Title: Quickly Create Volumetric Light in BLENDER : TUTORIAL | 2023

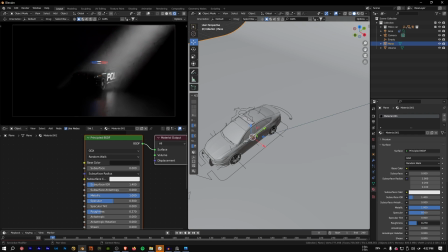499s
I mean the specular a little bit. Something like this. I feel the volume, like the intensity of our volume is like way too high.
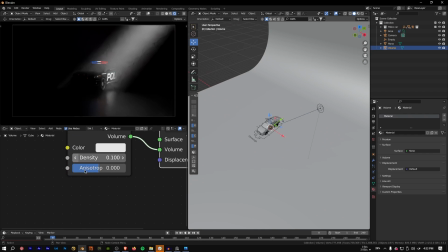511s
So what I'll do, I select my cube and I'll get the density to like 0.01. And you can also play with the anisotropy right here as per your needs.
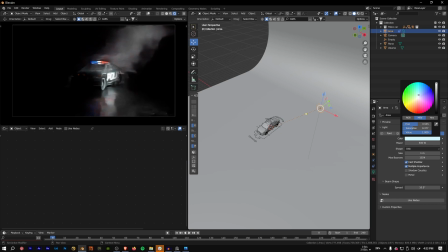524s
We can also introduce some sort of color to our volume, for example the light teal value color, but I'll just get the saturation down. And let's see, what we'll do is we will also introduce just a little bit of
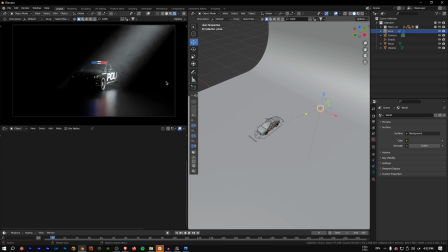545s
environmental light, because I feel it's way too dark outside here. So let's just get this up to 0.2. Just a little bit so that it's not like completely black. Let's see, 0.5, skip it, 0.3.
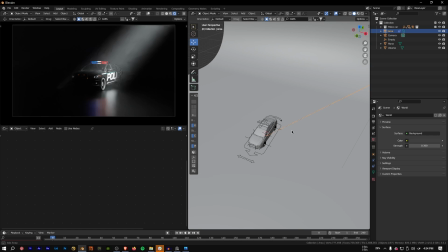561s
Obviously you can add in a lot more detail, but I'm just showing, but this tutorial is just to show the like this volumetric effect right here.
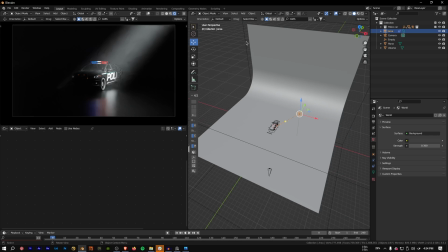568s
What you can also do is, currently you'll see the ray,
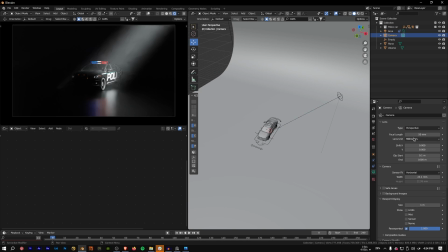571s
let's see, 1 second, I'll just go to the camera and I'll change the focal length to 35 so that we can see more of these rays.
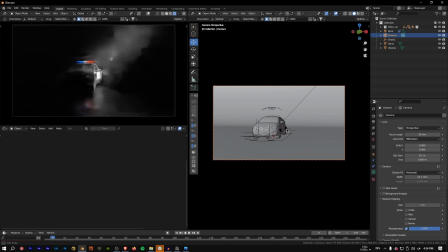580s
And I'll also change the angle a bit. Okay, just to see those rays right here. And I'll just move the backdrop to the side.
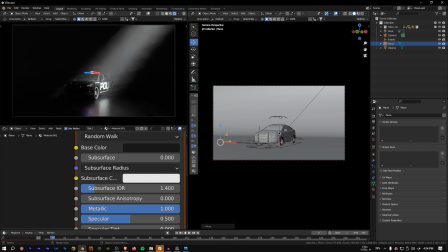Let me see. Okay, something like this, and I'll also decrease the intensity of a light a bit.
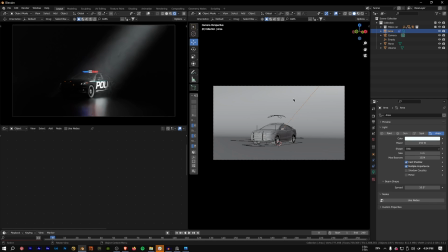608s
Something like 250. Okay, I'll get out of my camera and...
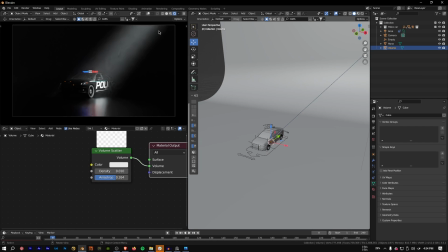615s
So here you'll notice that our haze, you can, what you can do is you can add some details to your rays. So how do we do that? You can simply search for a, let's search for a Musgrave texture. So press Shift A and search for Musgrave texture.
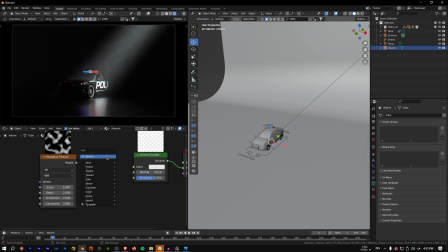631s
And I'll also add a color ramp. So I'll search for color ramp. I'll connect the height to the factor and the color to the color.
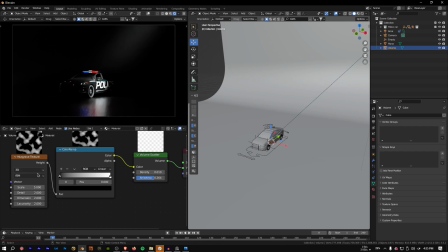642s
So you can see, what you can do is you can get this. I'll just invert these values here and
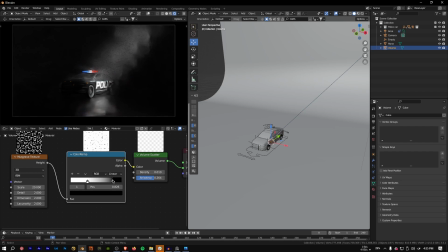656s
now if you just increase the scale and just get this even more down. It's very subtle, but you can see like we have broken up our haze into like fine,
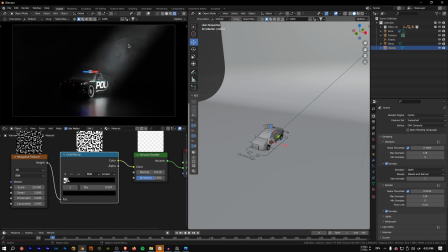676s
more like very fine details. You cannot see, especially with the YouTube compression, but let me just increase the samples a bit more for the viewport just to see,
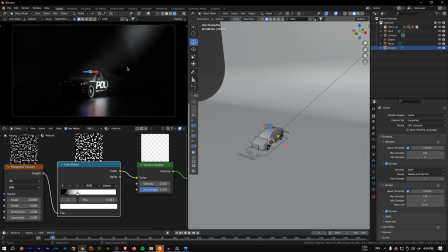689s
and I'll also decrease this to 0.01. So you can see we have broken up our haze into like different pieces. So if I just disable this,
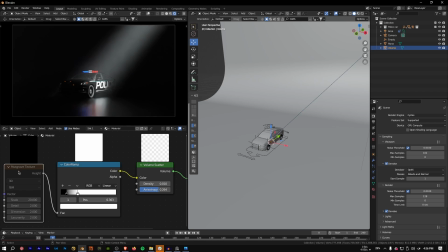706s
I'll just disable the texture. You can see this was before and this is after.
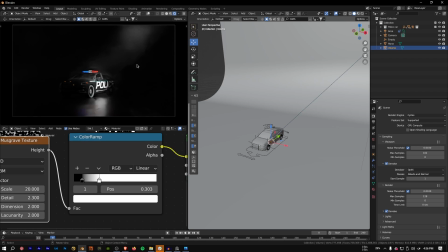714s
So you can play around with this as well to add in more texture to your haze, but I'll just decrease this value a bit.
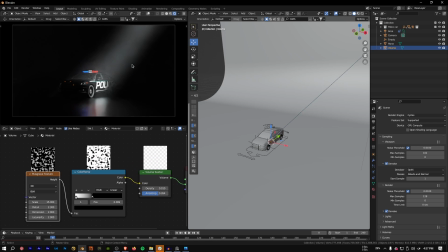721s
I'll just keep some details at the edge right here. And once you're done, what you can also do is in the new Blender 3.5 you can directly composite in Blender itself. So what you can do is if you just come up here,
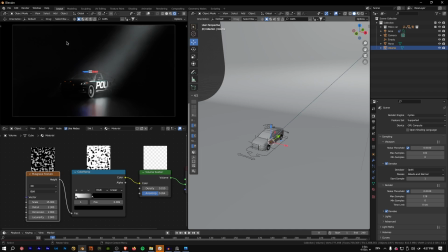736s
compositor, and if you just select camera, which means whenever you're in the camera view, the compositor will work.